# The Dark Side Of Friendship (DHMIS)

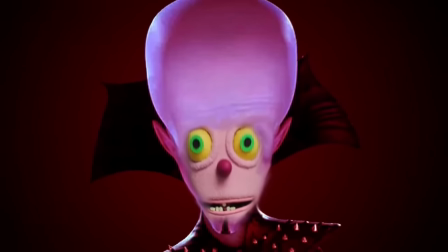In his mind, he's a genius, always making the right decisions. How could you not invest in his master plan? The, a mate of mine, facade starts slipping,
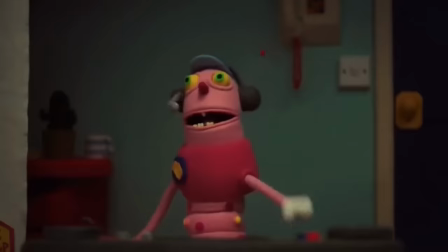he's getting riled up and losing control of his words,
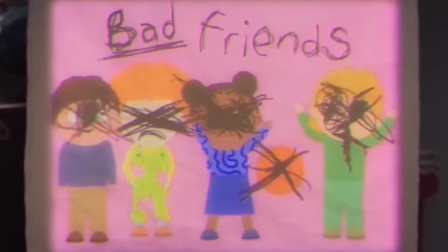and the next slide has all of his friends with their eyes crossed out, like a serial killer,
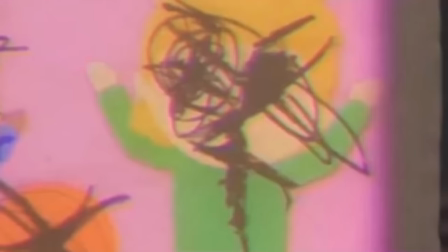the black ink contrasting the colourful simple image, with the line work looking like it was scribbled in a frenzy out of anger.
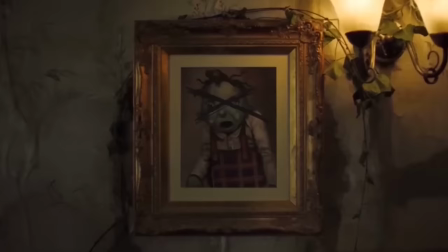The last time we saw photos with crosses on them was the family members, surrounding the family tree from the previous episode.
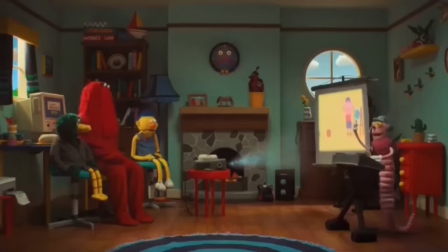And, well, we know how that ended up. It makes you start to feel anxious for the trio as now, Warren is going from annoying to delusional. And hey, I don't know about you, but I wouldn't want a delusional stranger singing a little song in my living room unless it was absolutely fire.
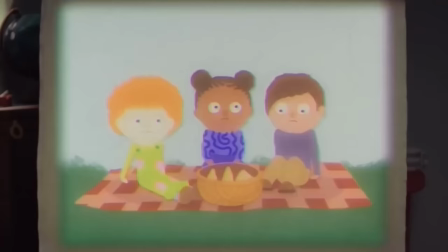Warren cannot handle rejection and wants everyone, even his own friends to conform with what he wants.
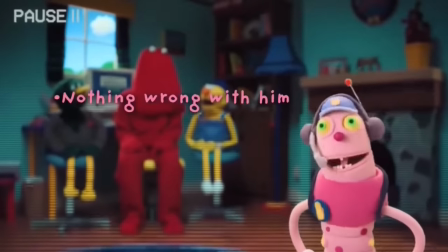He gives out all these lessons, but doesn't listen to them himself.
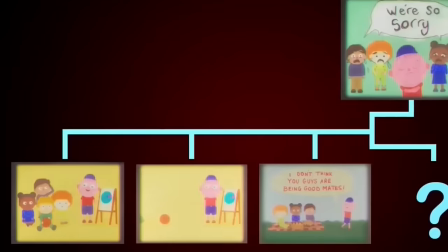You'd think that this would be the end of the story, but no, it continues, and this is likely where the story deviates from reality into fantasy.
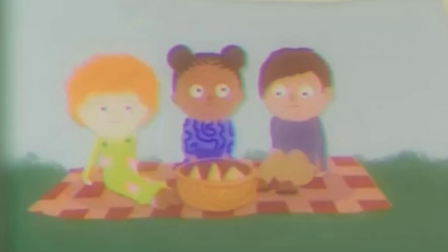Warren tells his friends they're being bad buds, and instead of doing what likely actually happened and putting this wormy fella in his place,
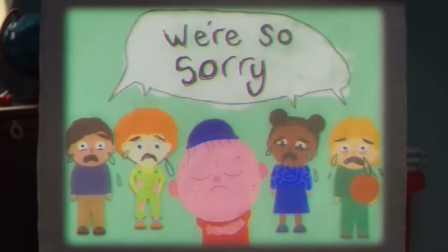they apologise and beg for forgiveness, Which, of course, he refuses,
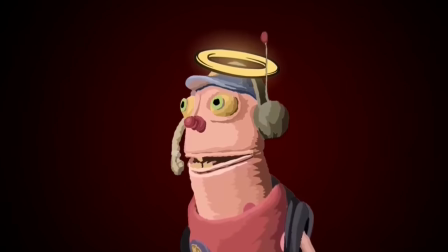saying it's too late. Making himself out to be the good guy in this story,
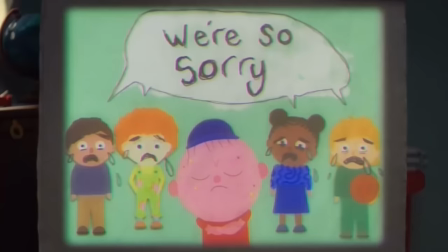where everyone is just so head over heels to be Warren's friend, and he always comes out on top.
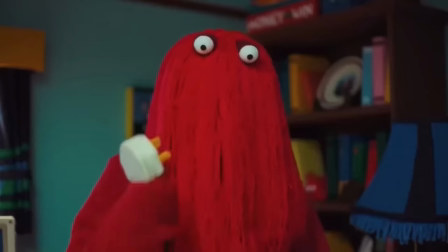As Warren begins losing them, and the attention is no longer on him, he pauses them yet again.
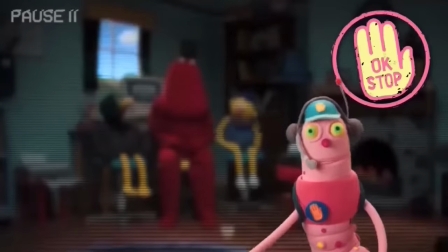This pausing power is a great fit, as it makes him quite literally a control freak,
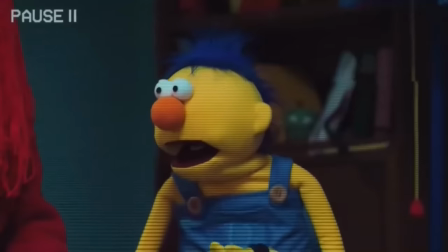stopping the episode and the trio in their tracks any time the focus is taken away from him.
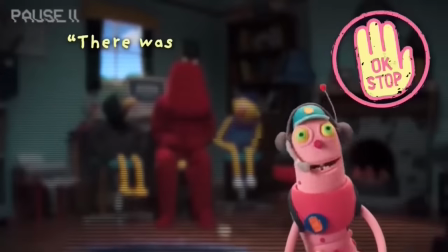He starts talking to us again, and I really wish he wouldn't, hyping himself up, giving himself an inflated amount of importance, saying even I had trouble making friends, as though he's the best to ever live at friend making,
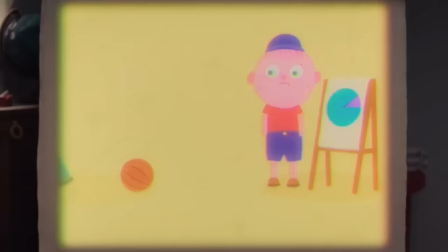even though the only example he's given ended up with him being alone.
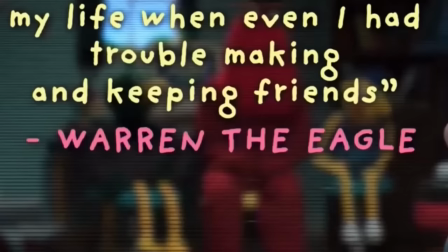And after his sentence is finished, it becomes a quote, as though he's a prominent public figure who people are constantly referencing. He mentions his confidence too, and I guess you could argue that he has some confidence, but to me, there's more than one type of confidence.
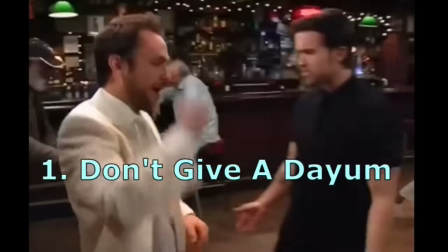You have confidence because you're fine with yourself and don't really care what anyone thinks of you,
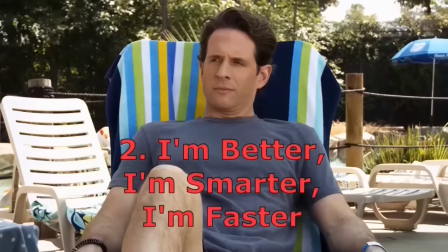and then there's confidence because you believe yourself to be better than everyone else.
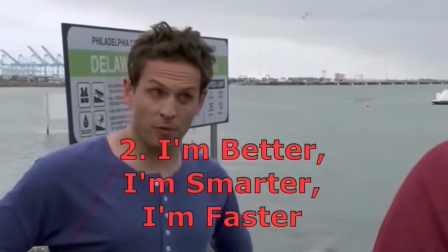But when someone challenges this, underlying insecurities rise up. So, was it ever confidence to begin with?
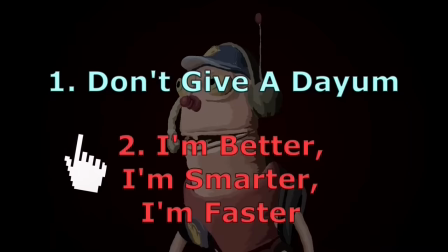Which of these do you think best describes Warren? And, as he asks the audience,
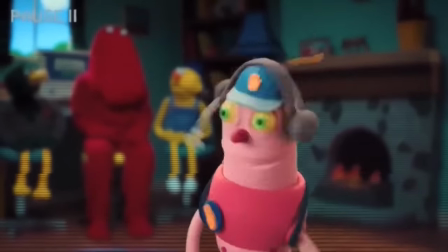likely about to go off on some reason which, again,
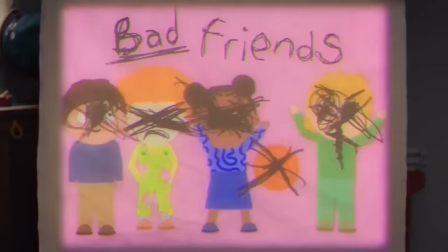paints him out to be the hero and blames everyone else, Red throws out a little guess.
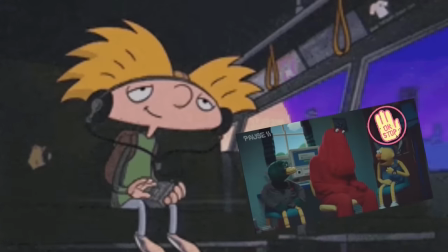The fun, quiet music which accompanies his training video breakaways stops in its tracks.
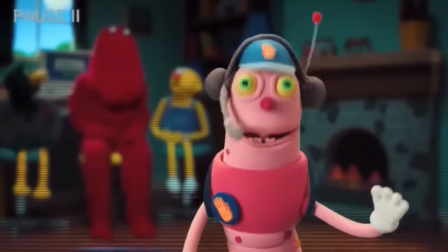This is the first time in the episode that Warren seems to have been taken out of a pause moment, rather than finishing it on his own terms.
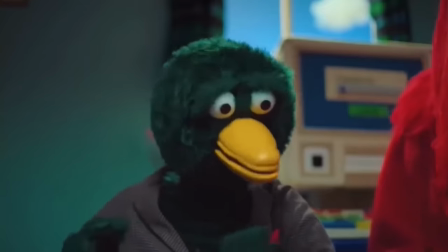Red's comment has clearly rattled him, and the trio go on, pointing out all the ways you can insult Warren's appearance.
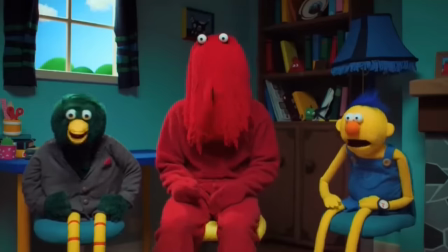One thing that the trio do have in common is that they're blunt. They don't keep secrets, and tend to say whatever they're thinking.
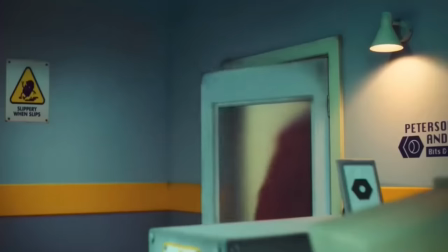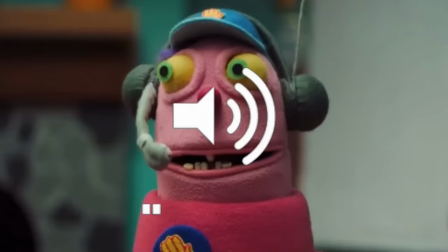And Warren is feeling the full effect of this, the insults quiet down, as digital noise increases in volume,
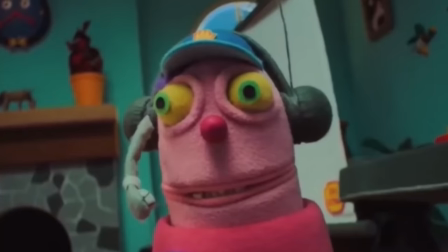taking its place, as though he's disassociating, trying to block out their hurtful comments.